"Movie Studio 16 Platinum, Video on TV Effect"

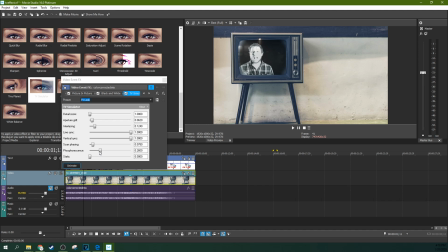(8:19)
So phosphorescence is that natural kind of glow that an older TV has.
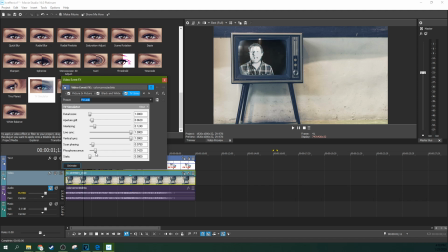(8:25)
See it, that blue glow. We're going to just put a smidgen there. A lot goes a long way. And just a touch of static, just a little bit. Antenna's not perfect.
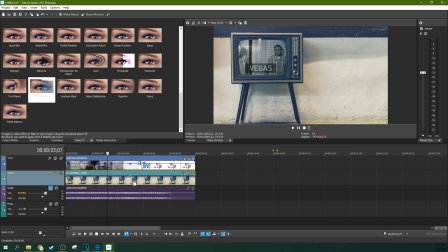(8:38)
And there we go. So for some of you, now you're done. This is the exact effect you wanted, and you're done. You're completely done, right? Maybe. So again, like I said, you could have been done earlier. There's nothing wrong with being done earlier. Just depends on how far you want to go.
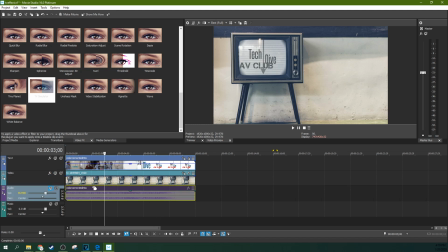(8:58)
But if you're still just looking for something to give it that little bit of believable edge,
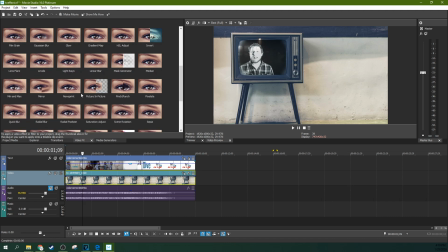(9:04)
what you can actually do is go to light rays. Grab light rays and don't put it on your TV thing. I know you're probably used to doing that at this point, but don't put it on what's supposed to be in your TV, not that media. Put it right here. Put it on the image of the TV or the video of the TV.
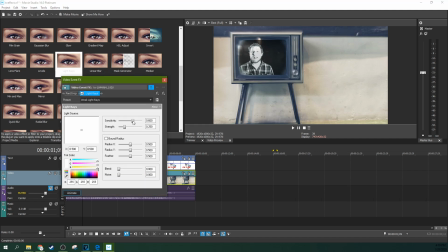(9:21)
Now here with light rays, you're going to have to lower the sensitivity, lower the strength, and bound the radius.
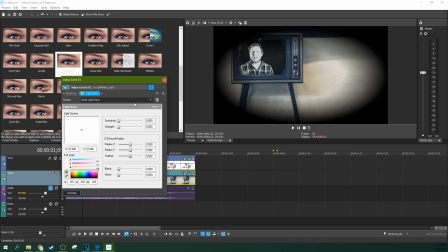(9:27)
Now you got a spotlight effect.
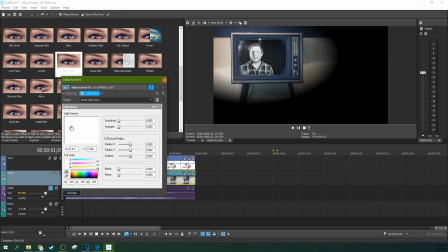(9:29)
You can actually move that spotlight effect to your TV, and then you can increase the feather, and you can increase the X radius and the Y radius,
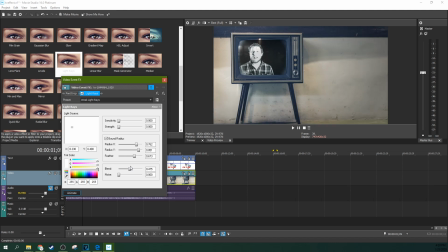(9:46)
and blend it a little more, a lot more actually, there. And then, so now if we look at it without the light rays, this whole room is lit. But if you look at it with the light rays, it looks as if the TV is part of what's lighting the room.
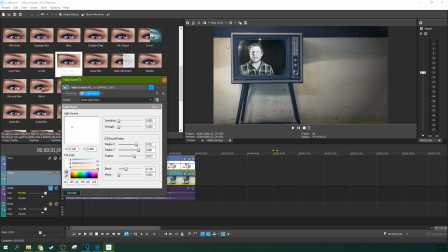(10:01)
Now, one of the problems with this shot is you can see the light coming in from this angle over here. So the TV shouldn't be, there's no way you could really sell that the TV is the sole source of light. So really, really a lot of blend in this effect is good. But if you want to make it the TV as if the TV is projecting some of the light,
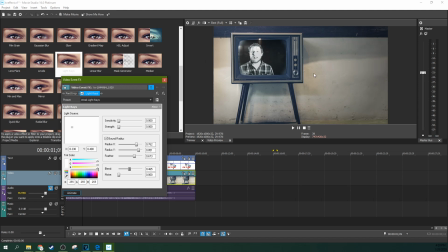(10:20)
definitely a little bit of brightness coming from here onto the floor in front is good. So like I said, the bar light, the key light's coming from this angle right here, so don't interfere with that. Don't try to make that shadow not look there.
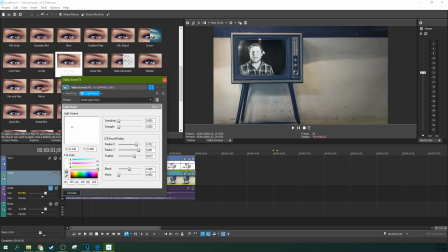(10:35)
But you can definitely kind of increase, make it feel like brightness is coming out of the TV itself and darkening, giving you a brighter appearance than the rest of the room. So one more quick addendum.
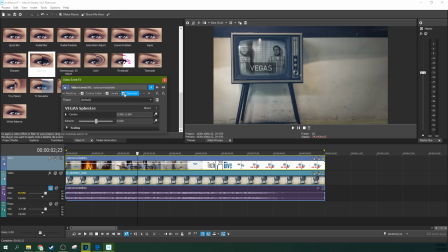(10:48)
I found the spherize effect doesn't always work the way I want it to for this, but for this particular image it works quite nicely. So it's just another drag and drop. Drag it right there. You have to put it in before the picture in picture, and you just need it very, very subtly.
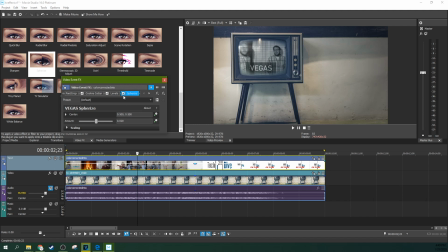(11:06)
I just have 0.02 on it, but I feel like that gives it that extra bubbled glass effect right there. And I also kind of shrunk the corners a little bit of it so that way it wasn't bleeding over as much as originally planned. I feel like that's given a better effect. So there you go.
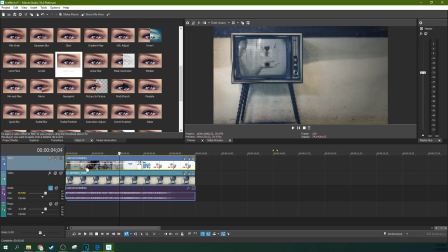(11:26)
If any time it starts to bog, go to draft and auto. You're going to get a crappy looking version of it, but you're going to be able to see it in real time. And then make sure you look at go to back to best and full before you render. So it will render at the best possible setting.
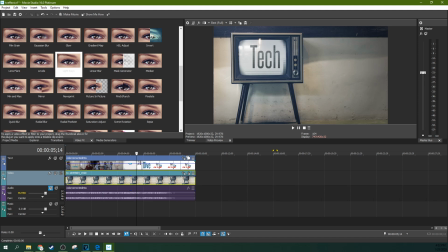(11:43)
But this is a TV effect that you can do for Movie Studio 16 Platinum. If you're new to editing, you can always check out my Udemy editing course where I go through three different editing projects with you,
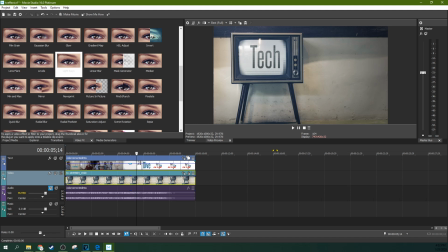(12:02)
including a narrative edit and a documentary. Also, anything you buy through our affiliate links helps out this channel a lot. This video is one of the 50 videos in 30 days challenge that I created for myself. Thank you so much for tuning in for those, and we got a lot more videos to come out. I'm working on a super secret surprise next.